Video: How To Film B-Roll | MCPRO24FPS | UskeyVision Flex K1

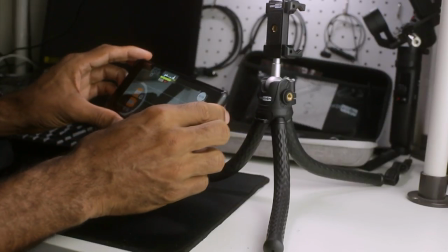[8:15]
And then I'll probably run down here along the legs showing that it's flexible and stuff like that.
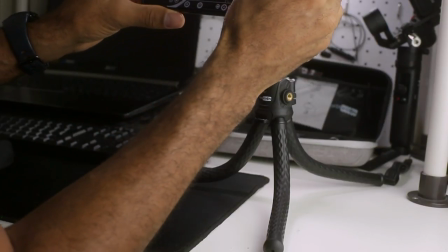[8:20]
check my look at my lighting lighting looks okay good levels and action boom
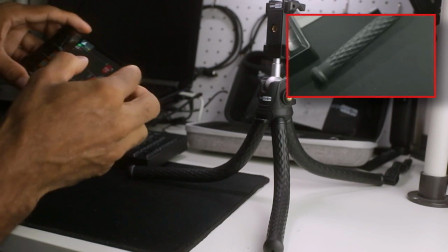[8:31]
just
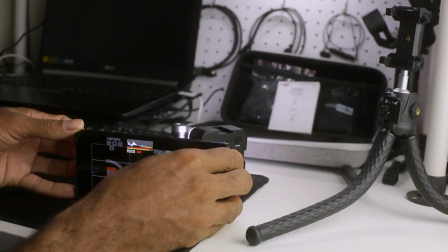[8:38]
kind of freestyling with it a little bit here showing the the light here the details on the light showing that we've got the buttons and stuff here in the back
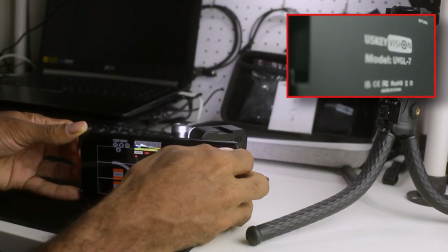[8:45]
I'm going to do a reverse of that I'm going to start in close and action slowly pull out showing the details on the
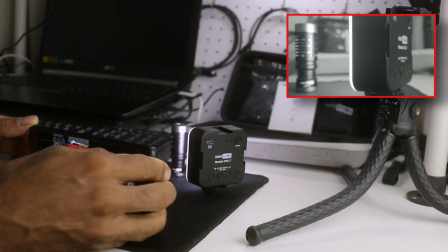[8:52]
light pivoting around showing the light,
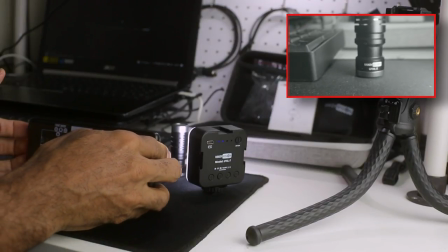[8:57]
coming back in to the microphone, slowing to the microphone, tilt up,
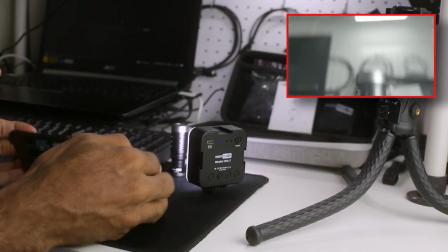[9:05]
pull out.
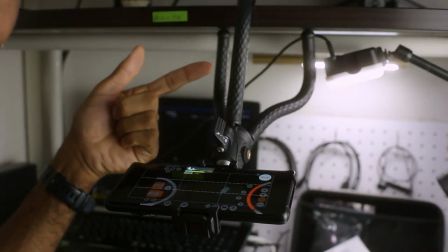[9:10]
All right, this time I'm actually using the tripod here. I've got it mounted. This is the, this is the whole point of these flexi tripods, which I think is fantastic.
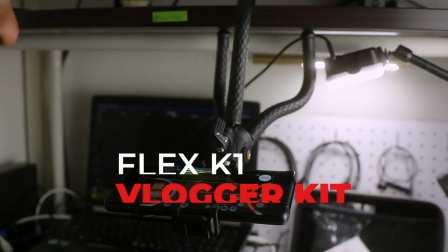[9:17]
I've got this thing mounted here with the legs bent and I'm going to kind of get like a top down shot of me opening this little bag here with the stuff inside of it.
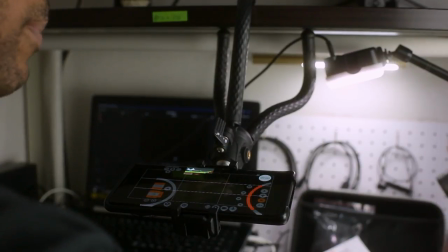[9:26]
So I think this is going to work out really nice. It's a little bit dark, so I know I'm going to need to add some more light in here.
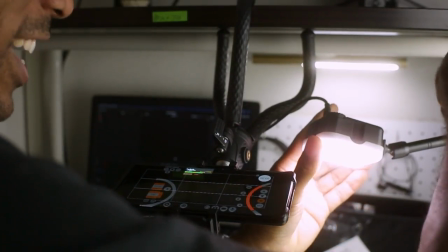[9:31]
So I'm going to probably bring over here this other little light. Check my false color. Yeah, and it's a little bit dark.
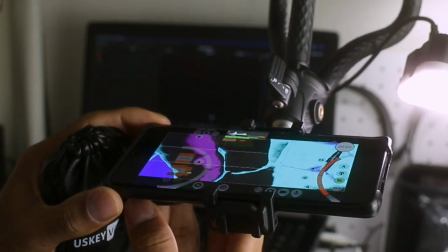[9:37]
So I'm going to go ahead and pull off the ND filter here just to add more light.
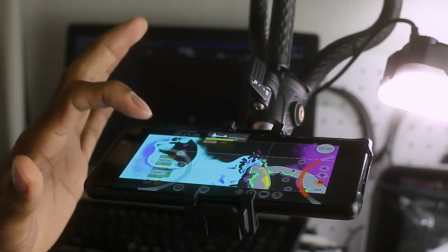[9:42]
And that adds a little bit more light. And I think I'm actually going to crank up the ISO 200. There we go.
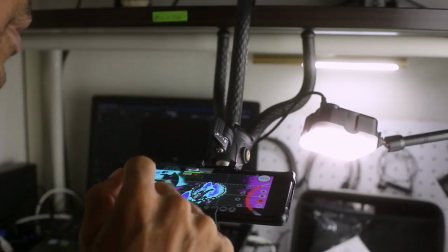[9:48]
That's even a little bit more light there because it's still getting, it seems like it's a little bit dark there so and I think what I do I'm gonna actually do a transition here
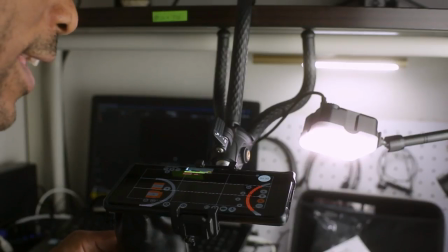[9:56]
I'm gonna actually put it all the way up so it's black and then slowly pull it down and I
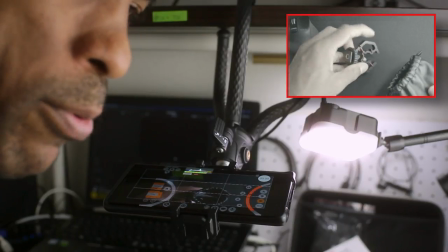[10:01]
can do a kind of like a transition where I can fade my previous clip black and then kind of fade out and then
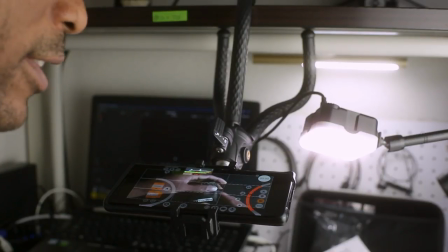[10:08]
boom coming into this here so I think that might work out pretty cool and then I'll basically pull out what's in the bag all
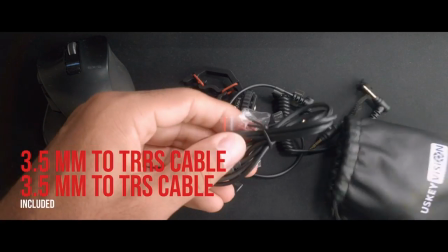right guys so I hope you guys enjoyed this video make sure you smash that like button also again you can check out this video here where i was doing the same thing here but i was using the tripod and i was also using the motion cam app which shoots raw d and g files which is fantastic the app is in early form and i can't wait till it gets a lot more mature because it's going to be fantastic the quality that we're going to be able to shoot on our cell phones also don't forget i got that mobile photography guide down below links down there i'll walk you through the whole process we got the merch i film stuff every every day. So take a look at that www.patricklavar.com. I'll catch you guys in the next video. Keep filming. It's the only way you'll get better. Peace.